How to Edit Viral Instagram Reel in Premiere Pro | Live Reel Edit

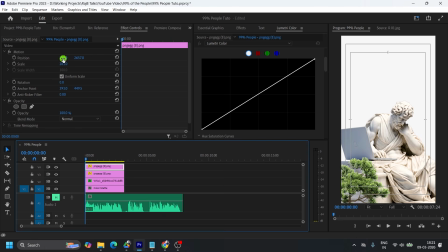Also take another tree and bring it to the right side. So I want to make those blur because I want to highlight this statue.
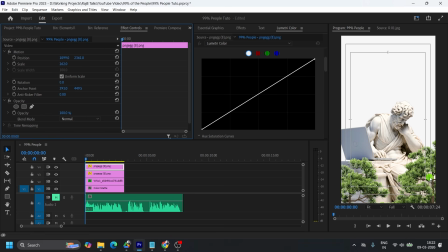Don't want to that this tree will be an obstacle. So for that, in the lumetri color section, I will I will expose those trees a little bit down, make a little less contrasty,
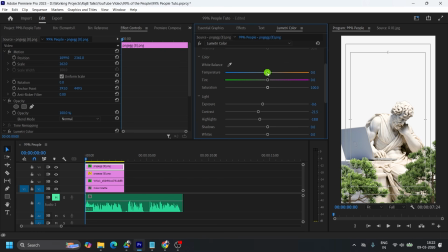make the highlights down, and let's add the temperature something like this because I want this a bit warm tone. And the same lumetri effect I will add here as well.
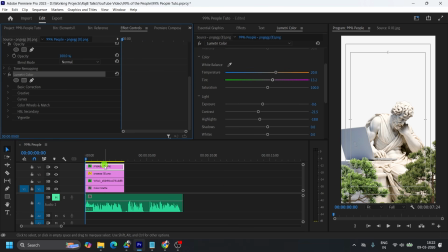So let's copy this lumetri color effect and also paste here as well. And also I will add some blur. So Gaussian blur, add here, let's say 30,
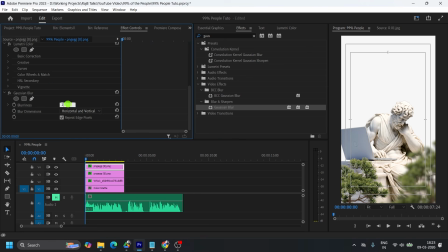no, 15, little less, more or less. Okay, 5 looks fine. Same for another one. So I want to add some depth.
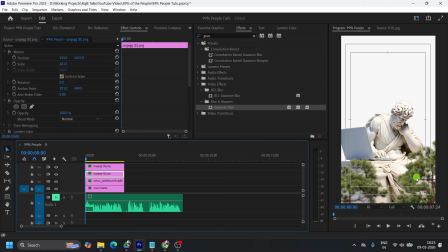So I want to make like this is close to camera and this is quite bit far and this is at the focal point. So let's make it more blur. Okay, only for this one, let's make it more blur, something like 8.
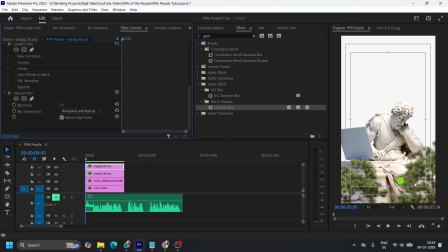See, so it creates a slight depth of field here. Let's make it more intense, like 10. Okay, and also I will decrease the blur here as well. Okay, so now you can see that our eye will go to this subject.
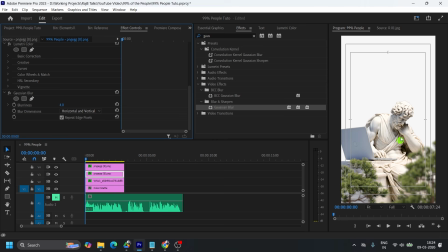All right. Also, here I will add a little bit work,
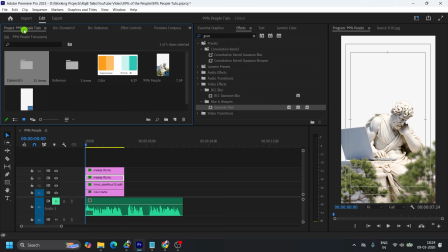and that is I will add another color matte here.
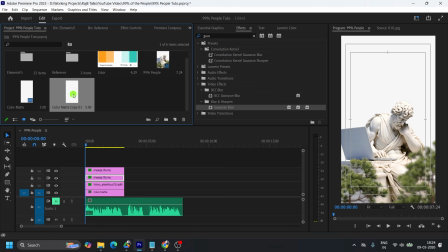Let's say duplicate this color matte and let's take the color here.
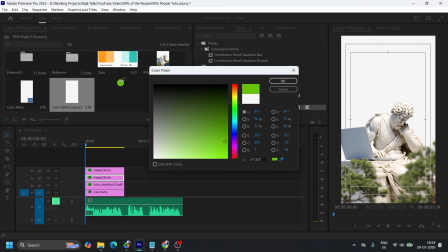Okay, first of all, I don't want this highlight on the cursor right now. So I want this color.
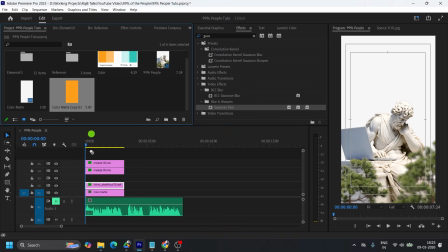So let's say it will come above this and want to mask.
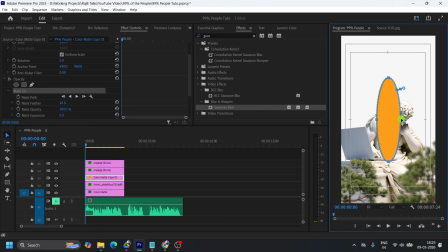You can see that what will happen in the next. So let's add here and let's say the blend mode, say overlay. All right, overlay works.
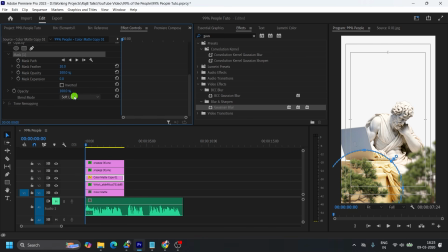Maybe soft light or hard light. No, not hard light. Let's say which looks best. Okay, let's increase the feather and let's see which looks good. Okay, I think overlay work best for this. Yeah.
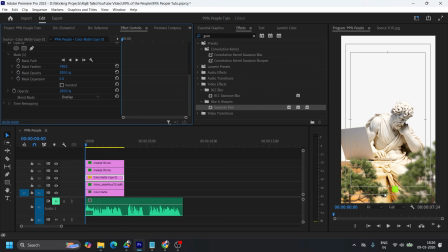So as you can see that I have created an effect on the statue. Okay, that it brings some lights here and some lights is reflecting on this side. Okay, so this is how the small details that you can add
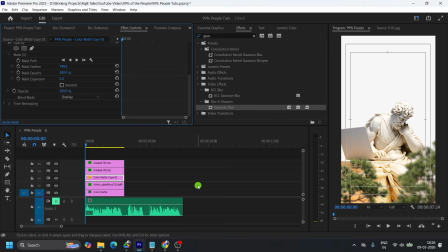in your videos as well that makes your videos popped. Okay, now I will do, let's see the reference.
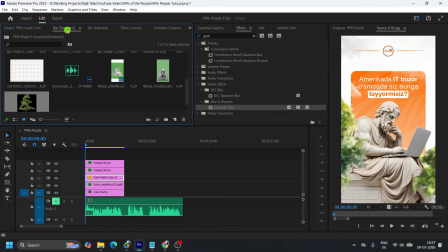Okay, all right, let's add the grid.
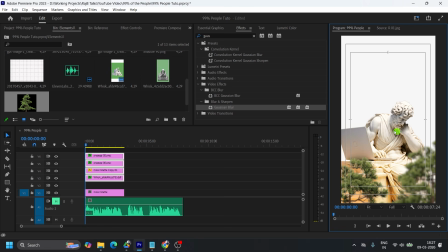Before that I want the grid behind this subject. So here is the grid that I want. So let's make this label in another color and also the color
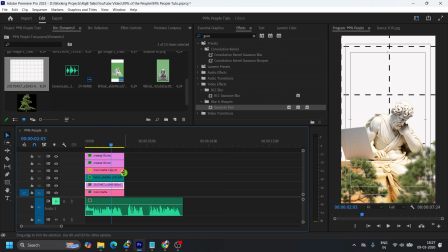mats also in other colors so that I don't want to waste in searching the layers.
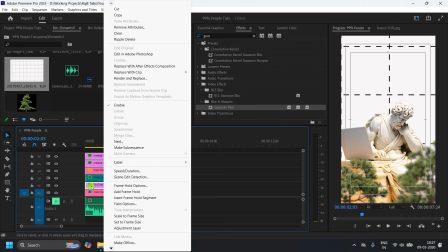So this is the layer. Also I can rename this by right click on the layer and let's rename this.